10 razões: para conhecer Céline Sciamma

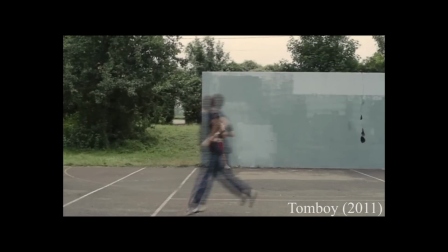(5:05)
Laurie, garota que se identifica com o gênero masculino e se apresenta como Mikael,
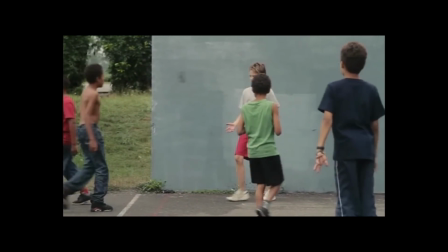(5:09)
observa as crianças jogando futebol e pede para participar da atividade que no filme só é praticada pelos meninos.
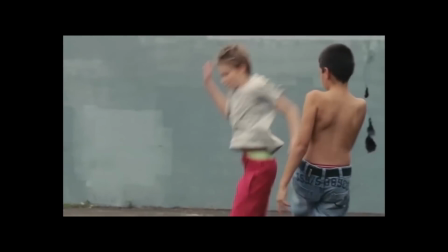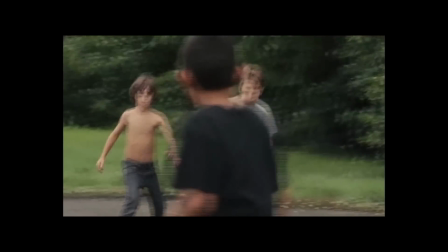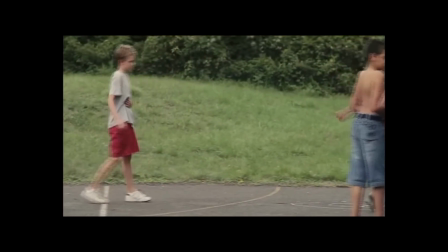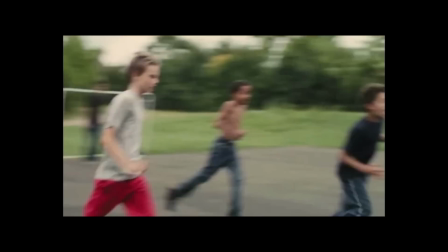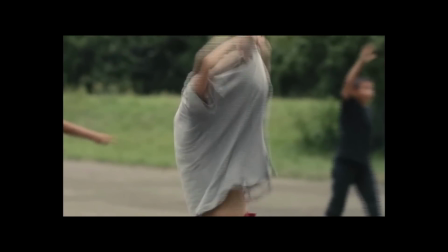(6:00)
Habilidoso, ele vai se soltando aos poucos e se sente à vontade para tirar a camisa, num simulacro das atitudes dos outros meninos da vizinhança.
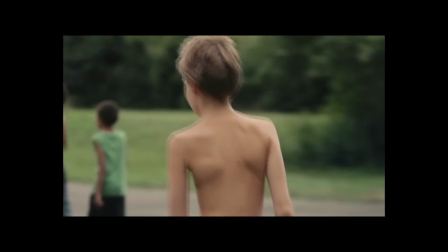(6:08)
Existe uma tensão colocada, já que ele não quer e não pode ser descoberto.
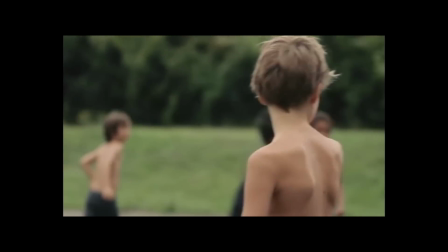(6:12)
A cena-chave é recheada de significados, já que discute as representações de gênero, construção de personas sociais e as dinâmicas de grupo na infância.
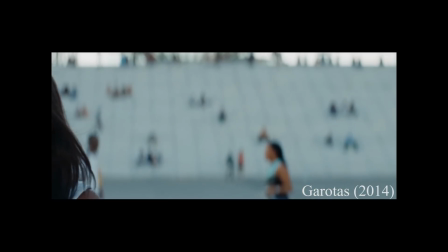(6:21)
Aqui a câmera desliza horizontalmente de forma a observar o grupo.
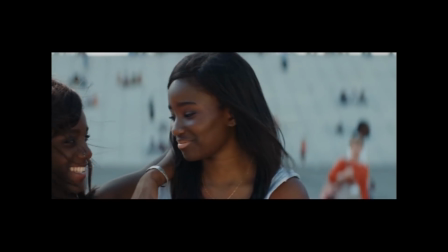(6:25)
Com uma música não diegética, sem nenhum som em cena, não se ouve as conversas entre as meninas.
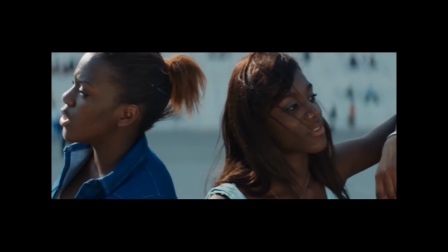(6:30)
O foco aqui são o gestual, o vestuário e a interação entre elas.
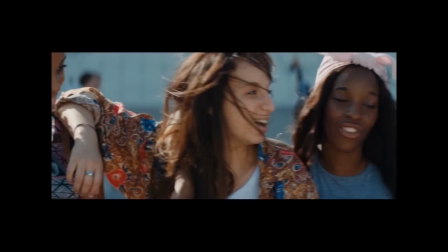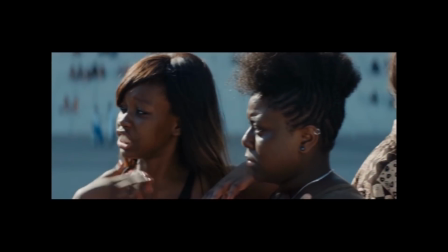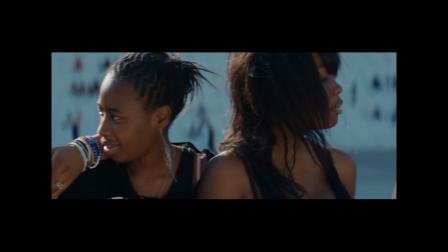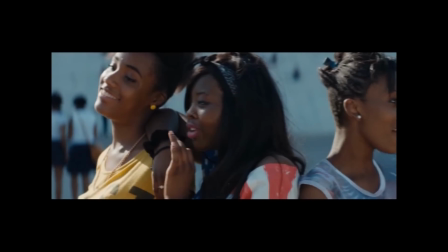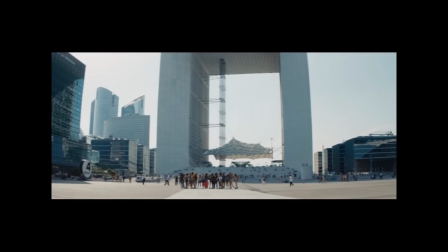(6:59)
Quando corta para o plano aberto, vemos que o cenário onde elas estão é o Arco da Defesa em Paris. Se estabelece, então, uma contraposição entre o moderno, representado pelo monumento,
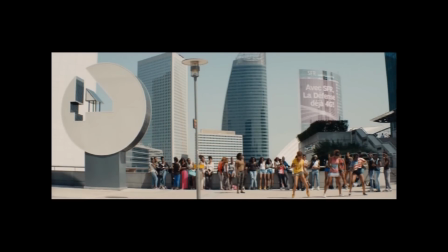(7:09)
e o bando, que representa uma França imigrante, desprivilegiada e excluída socialmente.
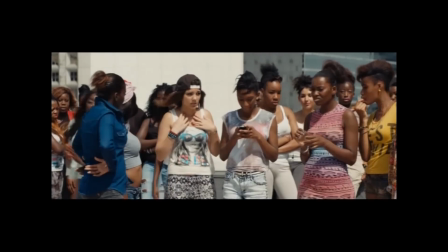(7:15)
De forma espontânea e leve, a câmera dá conta, então,
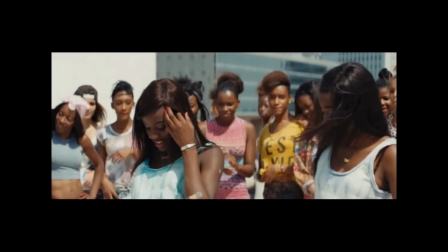(7:18)
de registrar na sequência os passos de dança coreografada e com influência africana, um momento de felicidade genuína entre aquelas amigas.
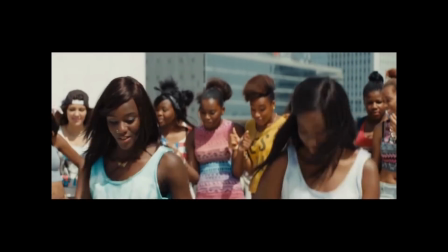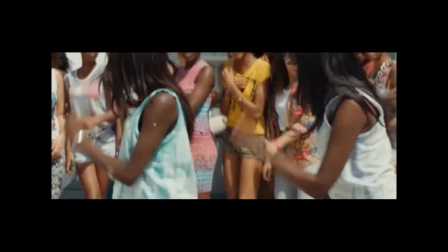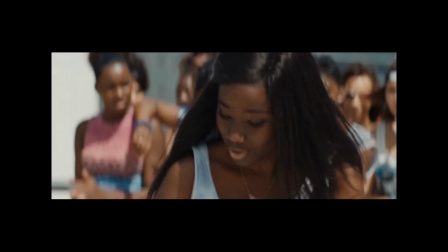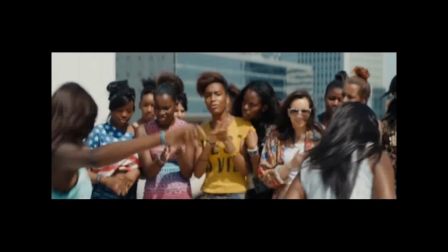É sempre bom conhecer diferentes cinematografias. Ainda mais quando se trata de mulheres diretoras, que infelizmente não têm a divulgação que merecem de seus trabalhos e o alcance de seus filmes geralmente ficam restritos a festivais ou a um público mais cinéfilo. Décima e última razão, futuro promissor. Celine Sciamma, além de diretora, já contribuiu como roteirista para diversos filmes. Ela é um expoente no cinema contemporâneo francês e eu mal posso esperar para saber o que vai sair de dentro daquela cabeça. Estamos todos ansiosos por aqui. Bom, esse foi mais um vídeo 10 razões. E pra você que já conhecia o trabalho da diretora e achou que faltou alguma razão, comenta aqui pra gente. E pros que ainda não conheciam o trabalho da Celine Sciamma e se interessaram, se sentiram estimulados, boa sessão. Até mais!